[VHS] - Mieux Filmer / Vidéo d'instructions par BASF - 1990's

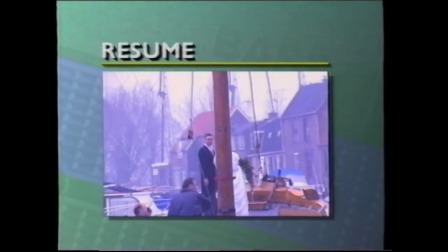Terminez vos prises de vue et n'interrompez pas les prises en plein milieu d'une séquence.
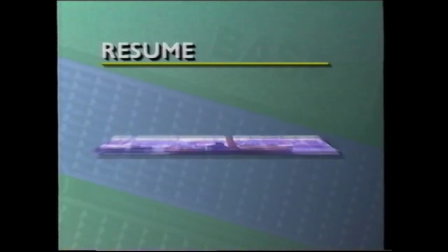Cela donne un résultat instable. Voici une série d'exemples et de conseils pour la réalisation de bonnes prises de vue.
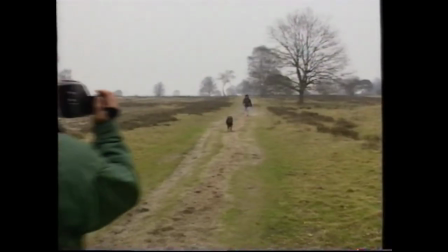Si une personne disparaît de l'image par la droite, elle devra entrer par la gauche dans la séquence suivante.
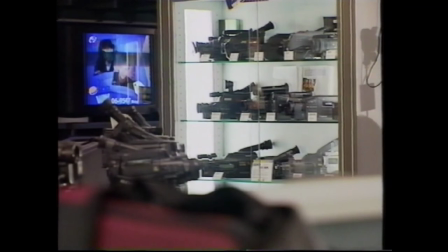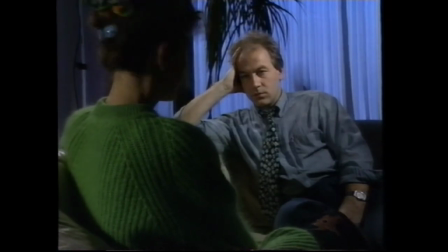Si les personnes A et B sont en face l'une de l'autre, la personne de gauche devra être filmée de gauche à droite.
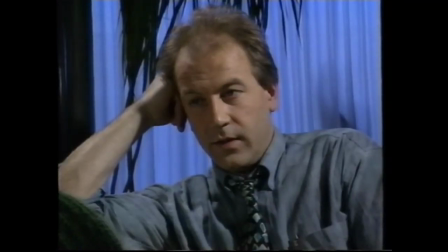Et la personne de droite à gauche.
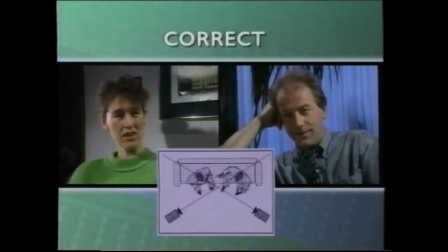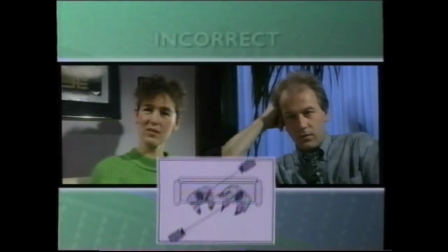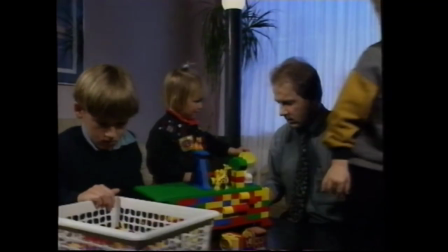Une personne qui entre dans le champ de l'image et qui la remplit dans sa totalité constitue une excellente transition avec la séquence suivante. La mise au point manuelle sur un sujet puis sur un autre vous permettra d'obtenir des effets intéressants.
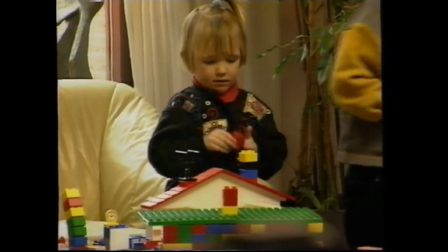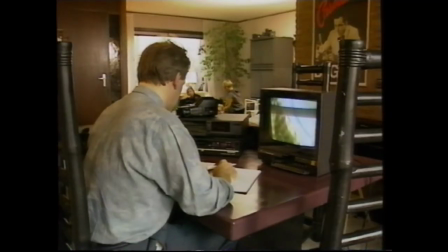Le but du montage est avant tout de raconter une histoire dans un laps de temps agréable. Pour obtenir une succession d'images logiques,
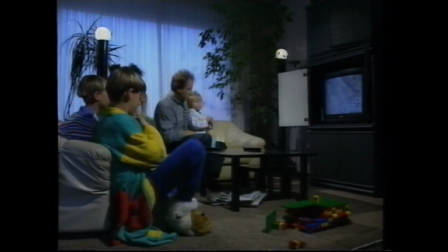il est nécessaire d'avoir des images de transition qui indiquent un changement de temps ou de lieu, telle une horloge. Veillez toujours à avoir une luminosité suffisante. Si le témoin de votre caméra indique qu'il n'y a pas suffisamment de lumière, vous devrez utiliser une lampe.
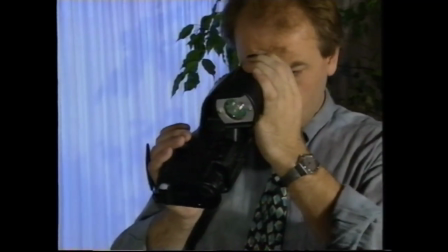Il existe dans le commerce des lampes à accumulateur qui conviennent parfaitement.
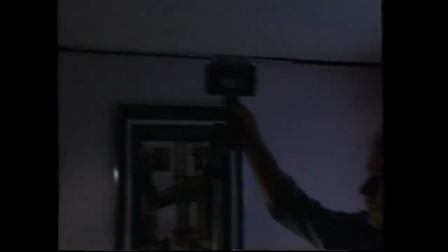Vous obtiendrez une bonne répartition de la lumière dans un espace donné en dirigeant la lampe vers un plafond blanc. BASF espère que ce film d'instruction vidéo vous aidera à devenir un caméraman expérimenté, mais surtout passionné.